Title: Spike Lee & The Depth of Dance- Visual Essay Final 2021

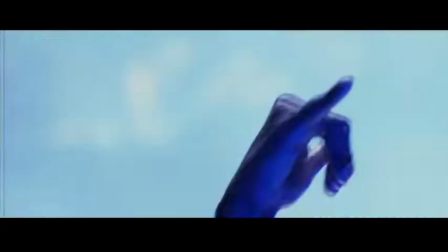Every dance scene that has been featured in a Spike Lee film has had some sort of elaborate detail to it.
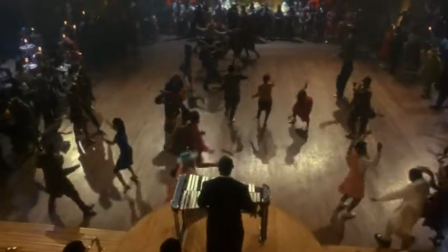Whether it's a couple dancing in a park or a packed ballroom in Harlem, it's clear that Lee holds affection for music and dance.
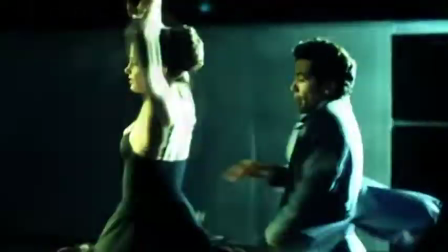He's incorporated scenes featuring one or two dancers performing a choreographed routine, entire groups of actors flooding a ballroom to swing dance,
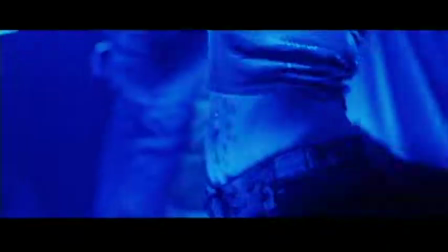a select set of dancers to perform tap, as well as smaller groups of actors to improvise their dances.
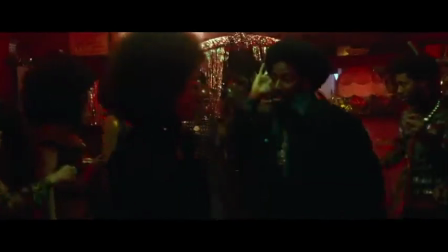From the start of his career up to present day, Spike Lee's usage and fondness for dance sequences in his films have become a part of his auteur filmmaking style, but don't always hold narrative significance despite their sophistication. She's Gotta Have It was Lee's first feature-length film and the kickstart to his career.
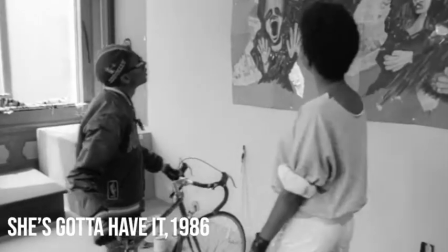It's also where Lee's inclusion of dance sequences into his work begins.
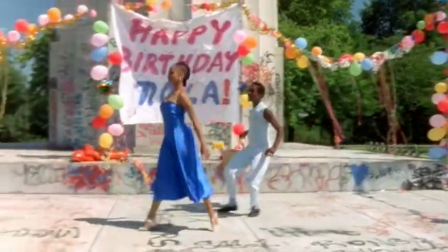The dance sequence in She's Gotta Have It takes place in a park and focuses on two dancers, while two of the main characters, Nola Darling and Jamie, watch on.
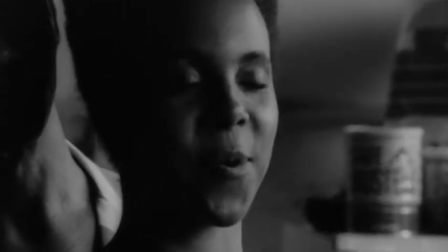The park dance scene starts with Nola and Jamie in her apartment, as Nola clicks her heels saying there is no place like home.
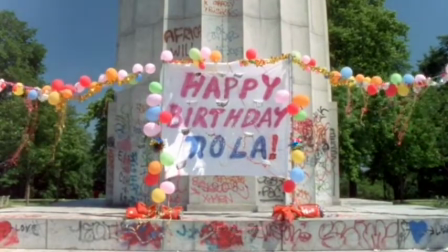Then there's a sudden switch to the two of them in a park and the film is in full color.
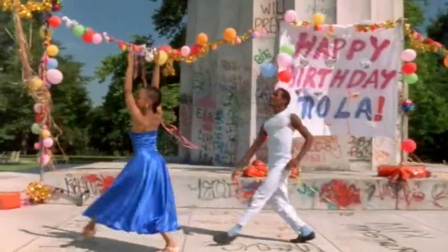The dance is captured through medium long shots and full body shots with the camera tracking the dancers smoothly as they go back and forth pulling apart before coming back together.
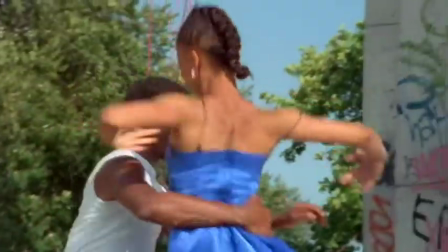This is the only part of the film that's not in black and white and provides a nice change of pace that soon became a signature lead technique.
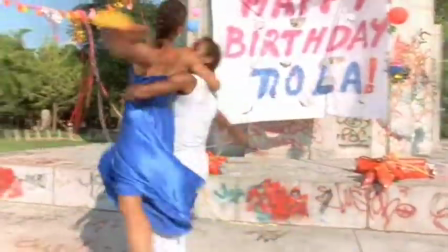This dance sequence is more of a light-hearted and aesthetically pleasing sequence for the film but it doesn't have a significant an impact on the narrative.
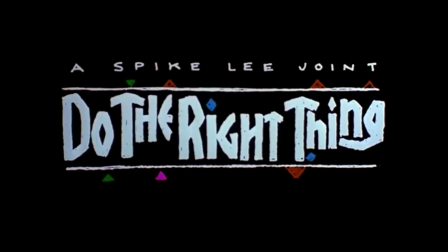Released in 1989, Do the Right Thing is one of Lee's most critically acclaimed films of his career,
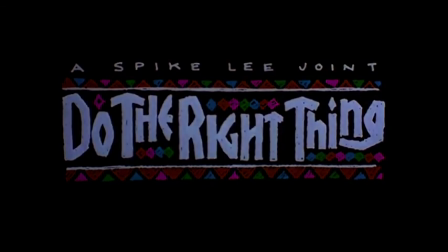and follows the story of a Brooklyn neighborhood as racial tensions rise on a hot summer day. The opening credits of this film is where the Fight the Power dance sequence starts.
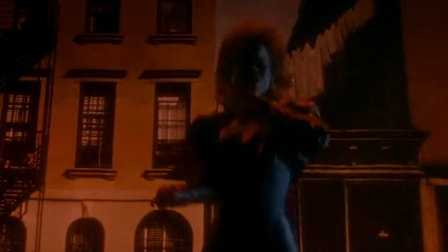It features actress Rosie Perez doing a combination of punches and aggressive dance moves in front of a Brooklyn neighborhood backdrop,
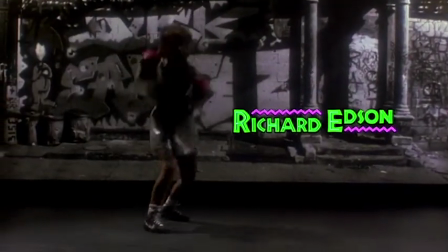while Fight the Power by hip-hop group Public Enemy is playing in the background,
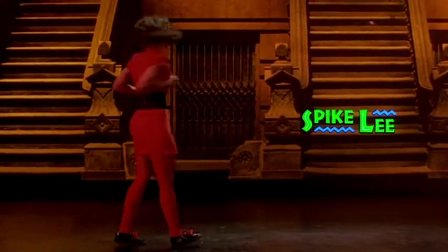which was requested specifically for this film by Lee, and it talks of the racial injustices that have been committed against the black community.
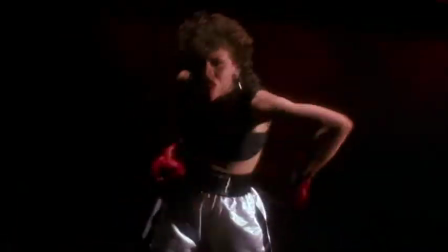Lee had Perez dance for about 8 hours while working on this scene, purposefully waiting for her to get angry at him in order to capture her raw emotion on camera.
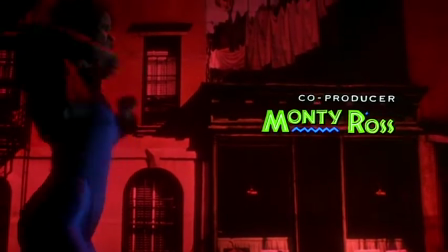The Fight the Power dance sequence isn't so much for the narrative of the film, as it is a foreshadowing to the narrative itself,
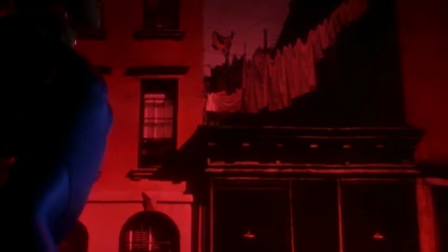showing that the film will cover themes of racial injustice and the anger and destruction that can come from those injustices.
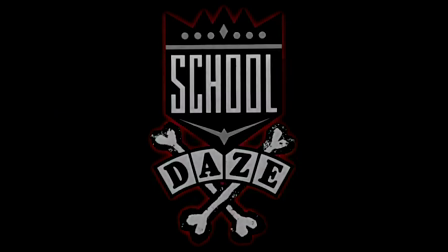Running on a budget of $6.5 million, School Days was released in 1988 to tell a story about colorism on a black college campus.
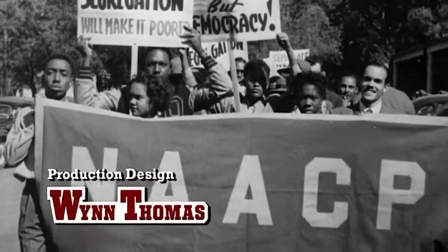There were tensions on the set of School Days, purposely roused up by Lee.
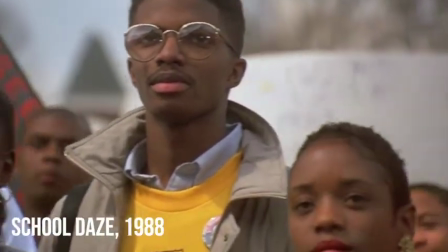He deliberately split his acting cast into two groups and placed them in separate hotels, giving one group better accommodations than the other.
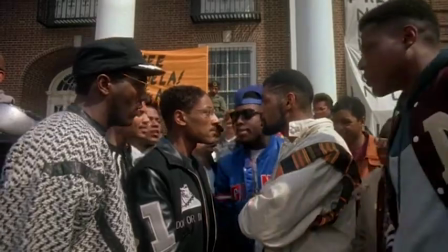This gradually led to a fight to break out on set and for the two groups to have poor relations with each other, part of which can be seen in the Straight and Nappy number.
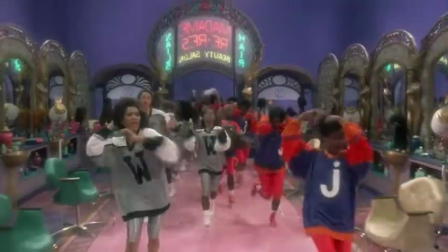The musical number Straight and Nappy in School Days features a semi-sophisticated dance sequence to contribute to the film's focus on colorism,
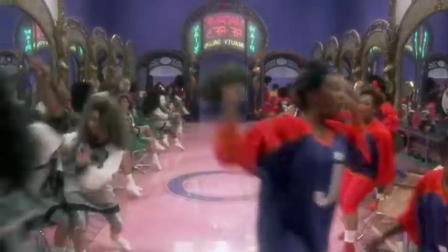while simultaneously portraying the women as merely anesthetic to the men and their goals throughout the narrative.
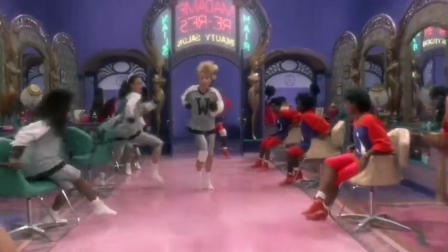There are many musical numbers throughout the duration of school days, but one number that sticks out in particular is the upbeat, straight, and nappy.
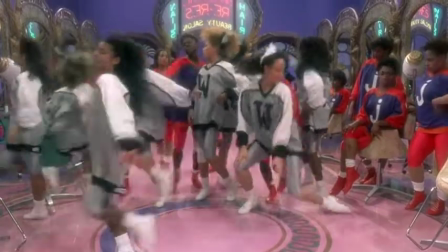The scene takes place in a hair salon and features a silver team composed of sorority girls as well as a red team composed of girls who aren't in the sorority.
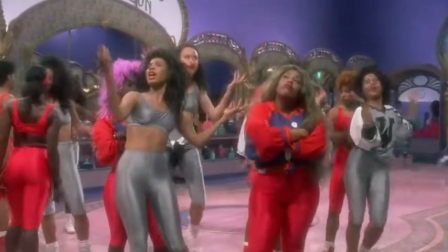The two teams argue about the decisions made to either stick with their natural African-American hair or style and treat it in order to fit in with modern white society.
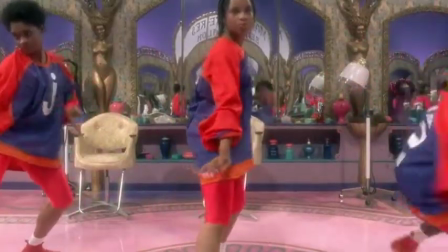This scene partially contributes to the film's discussion on college room through the eyes of the women on campus.
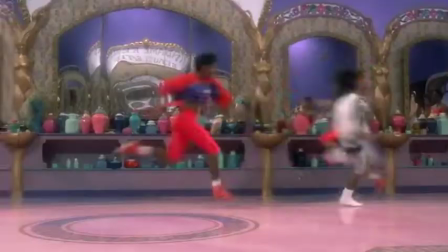And women are portrayed poorly not only in this scene, but within the film in general. The group of women dance around the salon in various taps, leaps, and twirls.
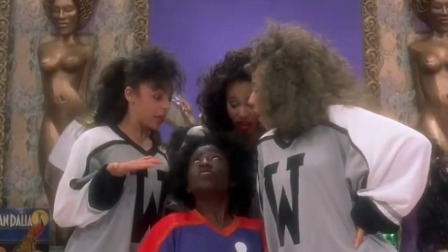They size each other up, corner each other into salon chairs to criticize their looks, and battle each other in synchronized dance lines.
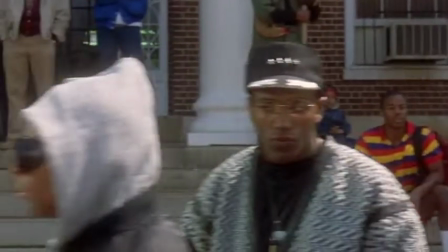Throughout the narrative of school days, the men and their goals dominate the campus, while the women are treated merely as an aesthetic to their plans.
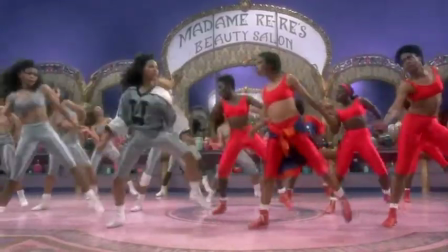In fact, one of the first lines of the song is,
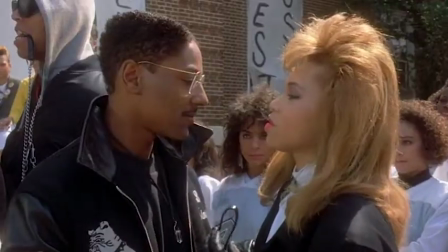Which goes to show that the women are basing their looks on what the men are going to like, and they use their appearances to side with either man whose political agenda they follow.
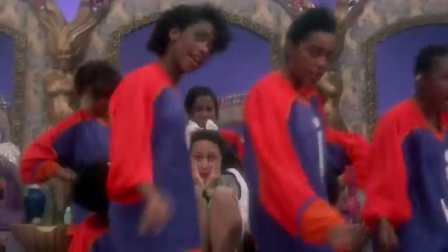What's even more important is that this scene, while brilliant in its content, dance, and execution, is not used or touched again for the remainder of the narrative.
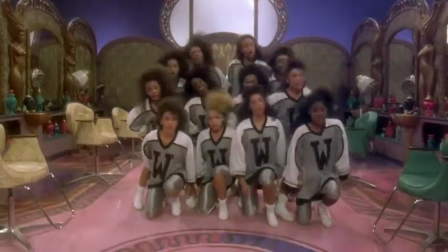All in all, Straight and Nappy is a very charming number in school days. The song is catchy and fun, the characters are clever and expressive, and the dance is show-stopping.
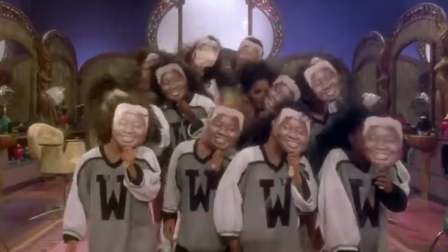But this number holds deeper significance and reveals that the characters exhibit colorism towards each other when they criticize their beauty choices and use racial slang when conversing with one another.
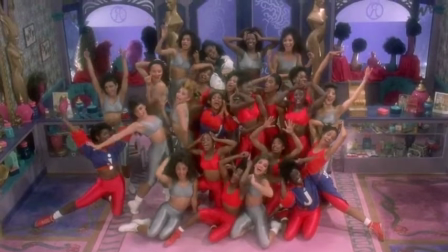This number also cements the women as visual aesthetics to the men in the narrative, having them only look like counterparts of the men while not allowing them to do anything that contributes to the goals of the characters.
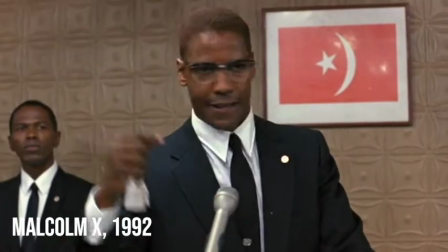Malcolm X is a biopic covering the human rights activist in some of the most key parts of his life, while including scenes that lavishly revolve around African-American culture and dance.
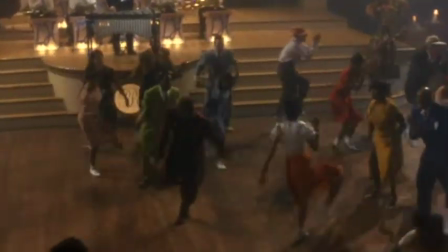Lee's composition of the Showtime dance in Malcolm X through music, dance,
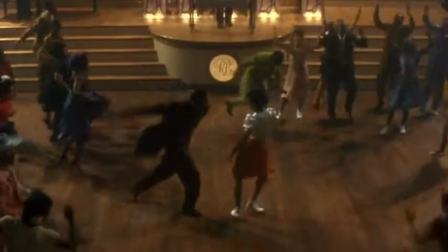costume, and cinematography depicts his admiration for sophisticated dance sequences with an elaborate design that is reminiscent of Busby Berkeley.
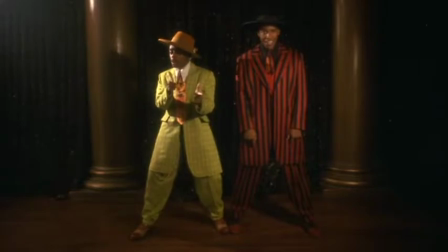The Showtime dance starts off when Malcolm and Shorty are at the Roseland venue to dance and have a good time.
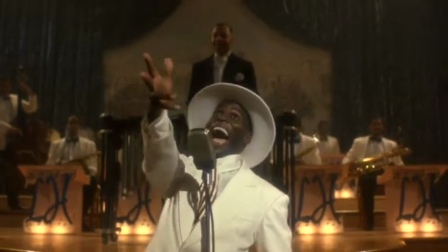When they get inside, the venue is full of dancers and a band, all dressed up in clothing from the time period and doing the Lindy Hop.
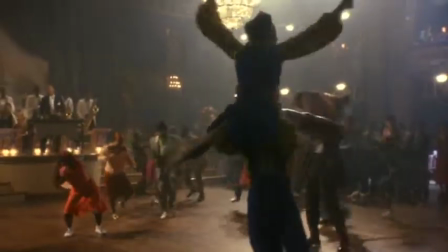Lee captures the dancing in the ballroom by using a crane along with full body and close-up shots.
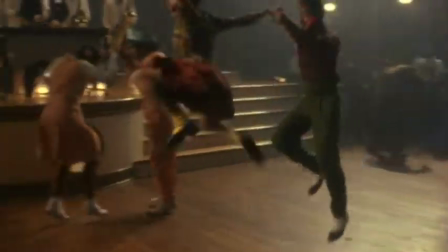The music featured during the Showtime dance is 1930s and 40s style swing music,
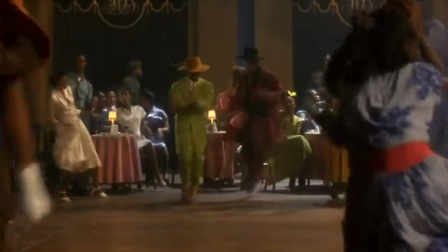which originated around the start of the 1930s and became widely popular in a short amount of time with this connection to the Lindy Hop.
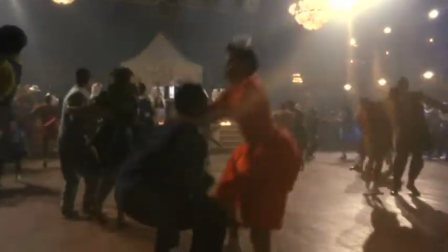Swing music and dance also had the ability to bring groups of different classes and ethnicities together.
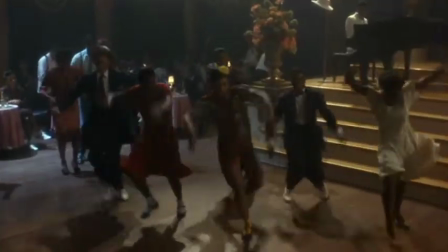Swing music and the Lindy Hop became widely popular at the Savoy Ballroom in Harlem and tended to ease racial tensions when everyone was simply out having fun on the dance floor.
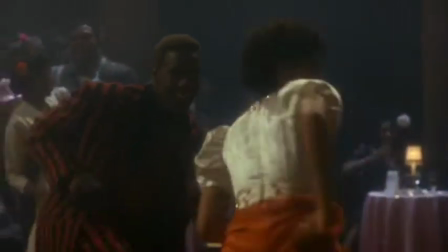The dancing style of the Showtime scene in Malcolm X is a captivating and charming viewing experience.
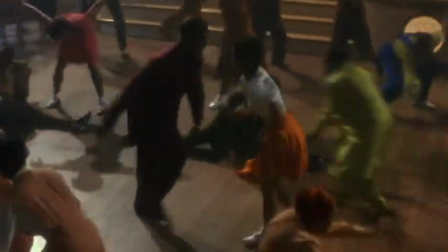In an article written by Christopher J. Wells,
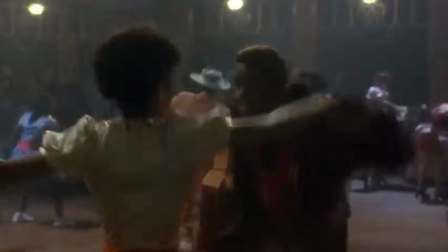the Lindy Hop is an African American dance form that originated in the late 1920s through a blend of dances like the Charleston and the Collegiate,
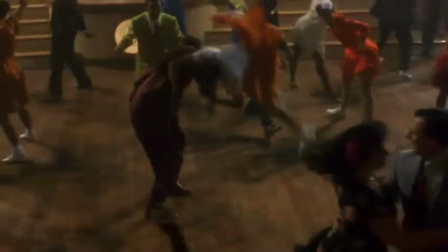and became popular amongst the youth in ballroom settings in Harlem throughout the 30s and 40s.
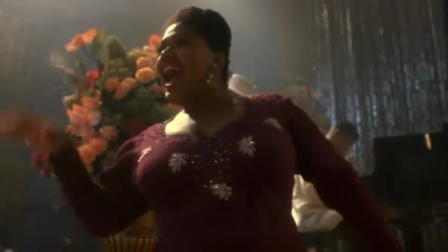He also mentions that a man known as Shorty George Snowden is often credited as the creator of the Lindy Hop and that he also had a partner named Big B.
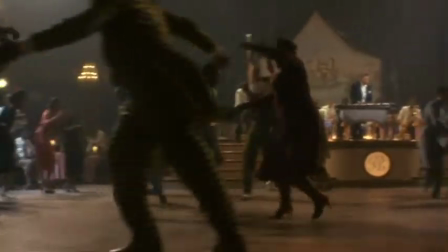It's possible that Lee may have tried to pay homage to that part of African American culture in this dance sequence through his own
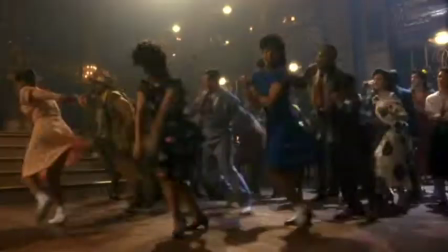character Shorty and the women he dances with for the scene. The dance itself is fairly reminiscent of the kaleidoscope type productions that film director Busby Berkeley would put on,
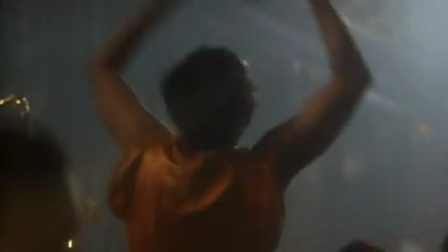with dancers making use of the steps up to the stage to move in patterns as well as semi-organized lines on the dance floor.
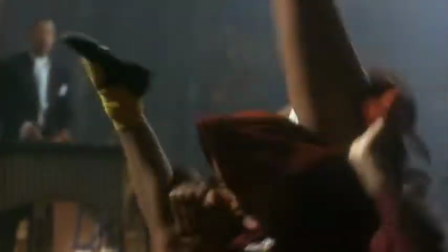The costume design for this dance sequence is another part of what makes the Showtime scenes so captivating to watch.
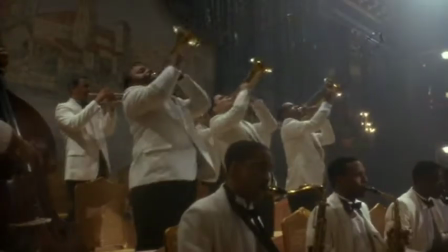All of the characters are wearing clothes that swing dancers in the 30s and 40s would have worn,
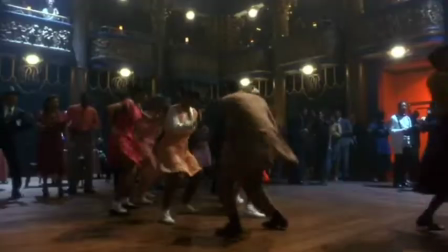such as knee-length dresses with flowing skirts and loose suits in vibrant colors that stand out on the dance floor.
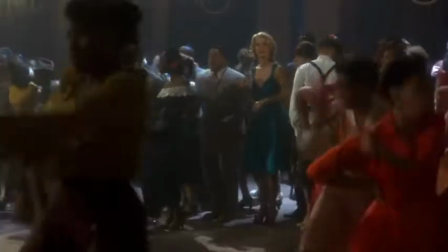The aesthetics of this scene pay homage to independent race films of the 30s and 40s,
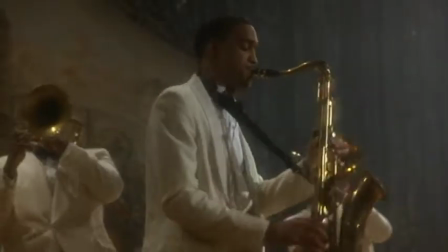showcasing how Lee found ways to connect his film to African American film history and how he paid attention to stylistic detail.
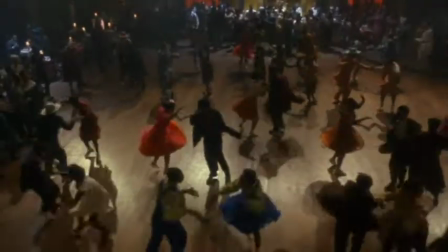Lee makes use of large, extreme long shots to show the venue packed with people, which allows the audience to get swept up in the fun of watching the dancers spin and fly across the ballroom floor.
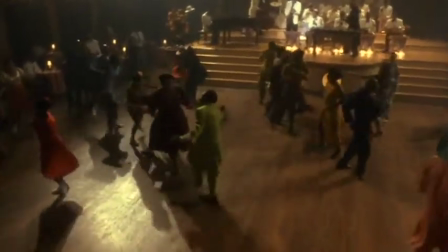It's in this scene that it is shown how Lee takes on a Berkley-esque design,
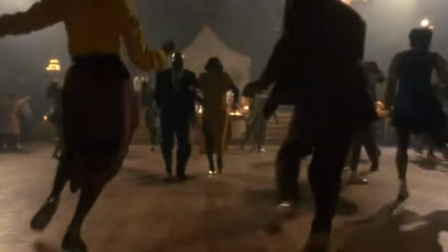because Berkley made use of the same camera techniques to show off his dancers and capture the large scope of his choreography.
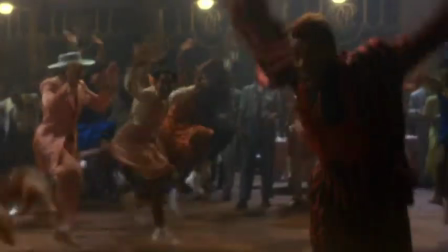Lee's composition of the Showtime dance sequence in Malcolm X is one to be marveled at.
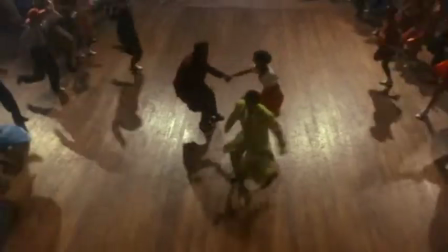The complexity and rich culture that comes with the music, dance, and costumes featured in this scene reflect Lee's attention to detail,
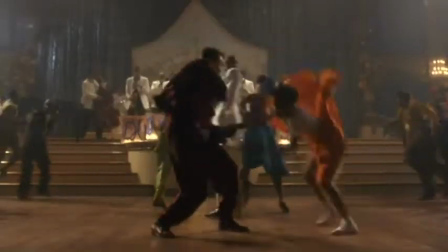and especially his adoration for sophisticated dance numbers.
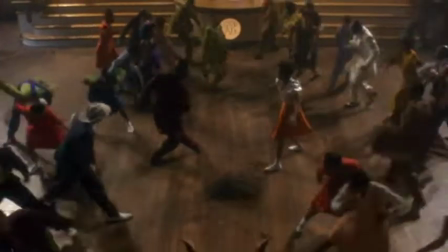It is also an exceptional example of how his fondness for those dances have become a part of his auteur style as a director, leaving audiences mesmerized.
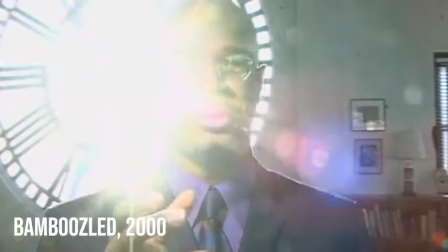One of Lee's most poorly received films was released toward the end of the 20th century and looks back on the painful history of blackface and minstrelsy in media.
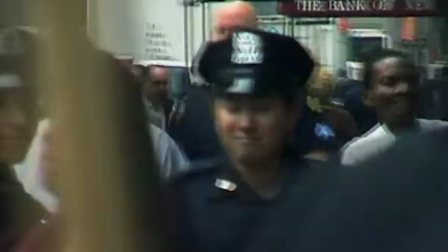It also encourages audiences to heed caution with representation in the new century as media continues to grow and evolve in our society.
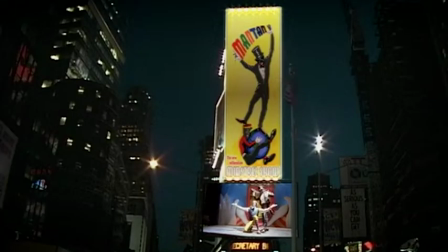Bamboozled is a satirical comedy-drama film about the creation of a modern minstrel television show, its rise in popularity, and its violent blowout.
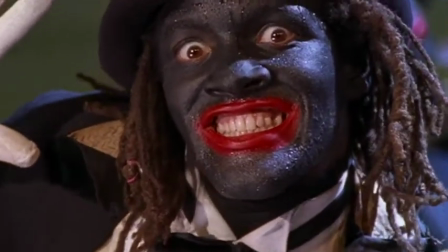It is also a strong warning about the lasting effects of racially degrading representation throughout media history.
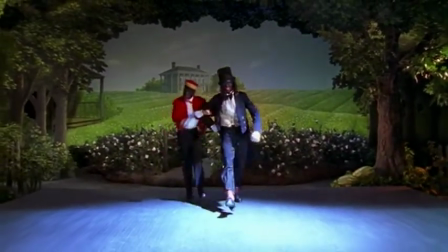Through the use of several captivating tap dance sequences in Bamboozled, Lee shares his concerns regarding black entertainment and the use of minstrelsy in media.